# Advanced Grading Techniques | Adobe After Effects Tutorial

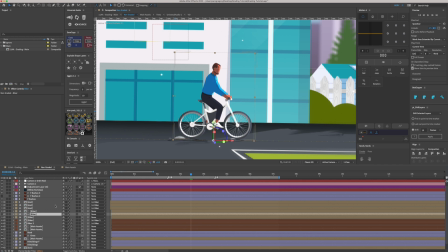what I like to do and for the for the highlight for anything that's in focus which is this one here and if we make sure they are both continuously rasterized and then on the middle layer the alpha i like to add a scatter onto that maybe add two pixels two or three pixels
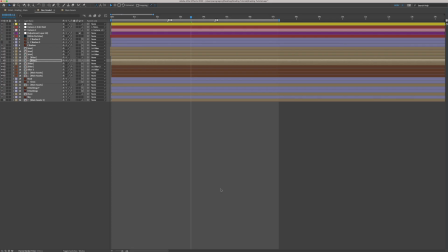you can see it it just gives that extra level um let me uncheck that it gives that extra level of detail if you will
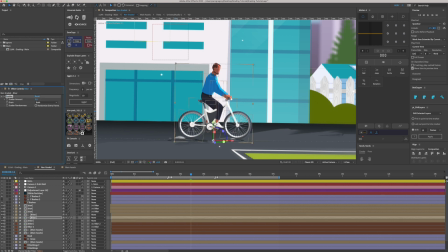so two or three and again we can move that around to give it more highlight or less highlight so I might just make it a little bit smaller like
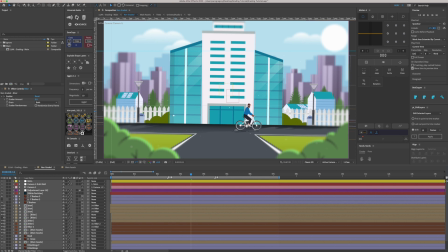that so we can see the highlight now on that character is coming from the Sun so I'm just gonna do the rest and speed that up ever so slightly so
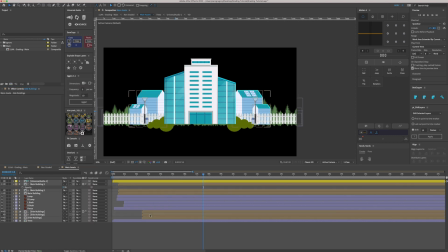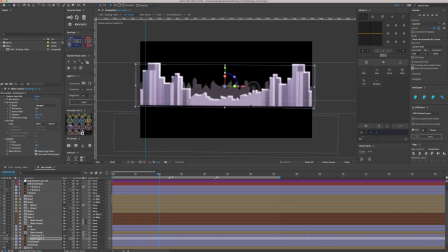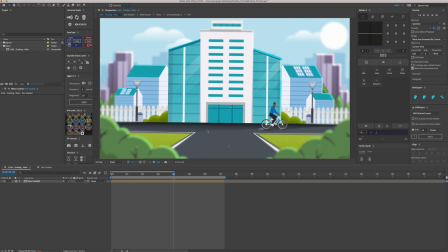now I've added the highlight to everything and you can see it started to come to life a little bit more and we've got the highlights on the buildings on these bushes and I I particularly like we go into the back buildings.
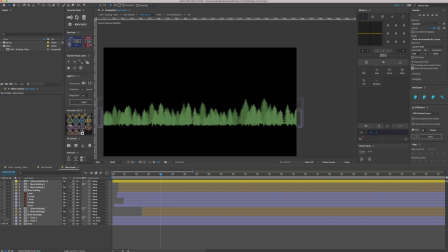I particularly like the highlight on the trees. Just that alone just gives so much more life to these trees,
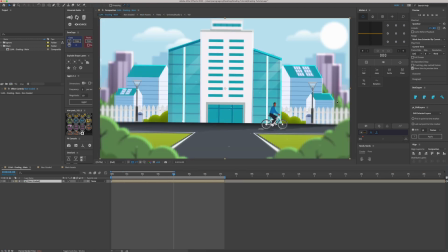which you can barely really see them in the background, but the effect is there.
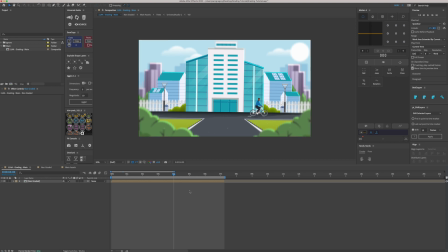So that is pretty much it for the effects in terms of adding them onto individual layers. And now we're going to look at adjustment layers over the top of this, of how it comes to life a little bit more.
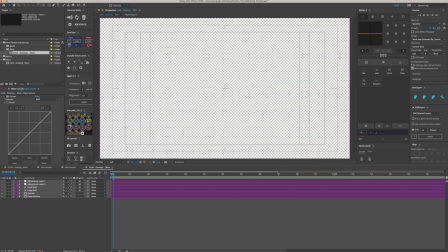So a little cheat sheet I have is I have this final texture overlay saved as a separate project that I can just import each and every time into a finished project. And I can just copy and paste these layers,
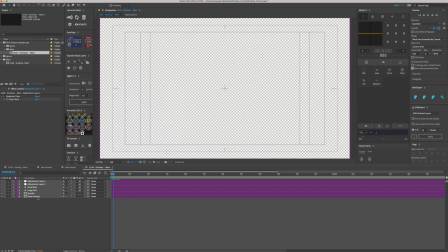paste them over the top, and it's done. but we're going to go through what each one is so you can add them from scratch
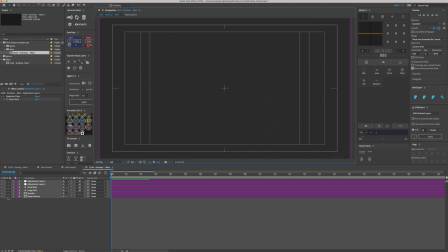so the first one is just a paper texture and it is set to 10% so you can barely even see it over over over a plain black background anyway but if
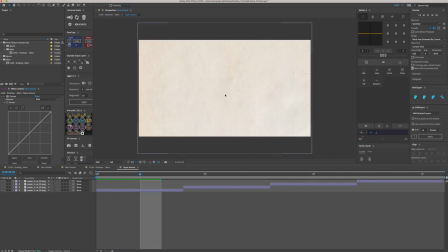we go into here this is just a paper texture that i downloaded for free online and it is just cut four frames long and it's just cut and duplicated four times and each time it changes it will change position,
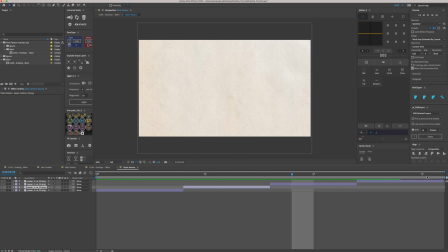scale and rotation. That is then pre-composed and it is just on a loop,
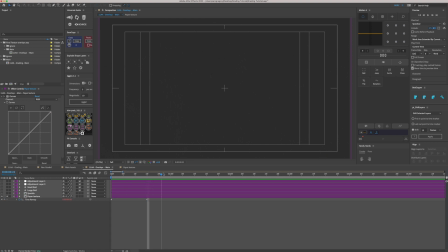a four second loop stretched over 14 frames so that's just going to play forever.
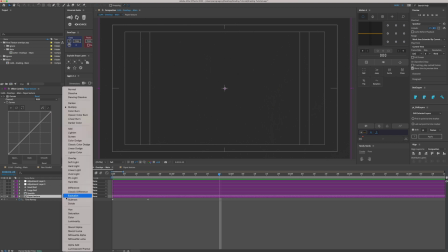So if we copy that and it's on a multiply and it's set to 10%.
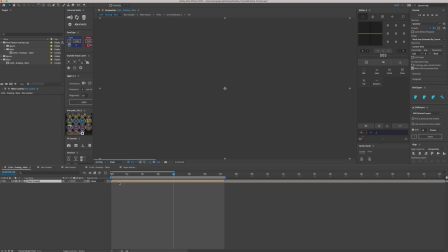So if we copy that over to here, that'll be our first one.
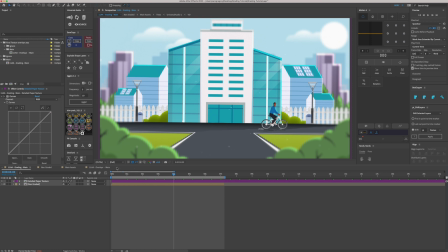And again, you can barely barely barely even see it, but it is there. The second one is a speckle.
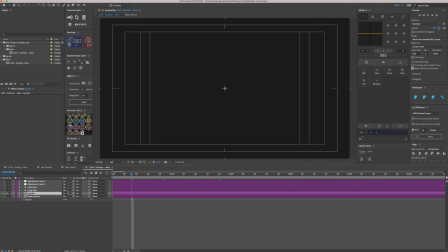Similar sort of thing. This one is only set to 5%. So it's even even less visible again and it's the exact same procedure as the first one i just found a speckle uh image
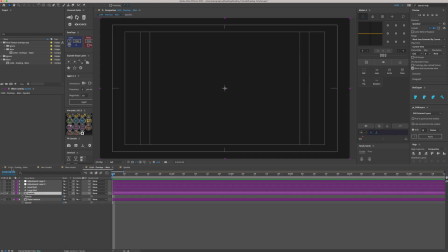and looped it um over eternity so if we paste that on top take
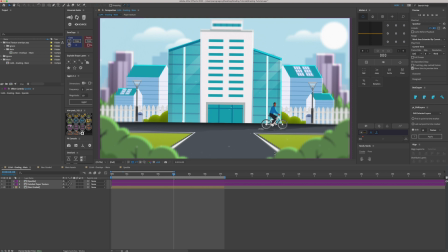it off again at this point you'd barely be able to tell you know if there's anything over it so
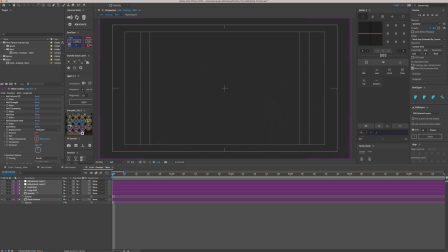the second and And third adjustment layer is what's gonna start to, you know, where we'll start to be able to see things. So we've got a large boil and a small boil. So we'll create these from scratch.
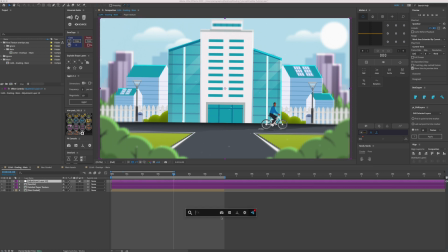So on a new adjustment layer, we're just gonna add Turbulent Displace. Okay.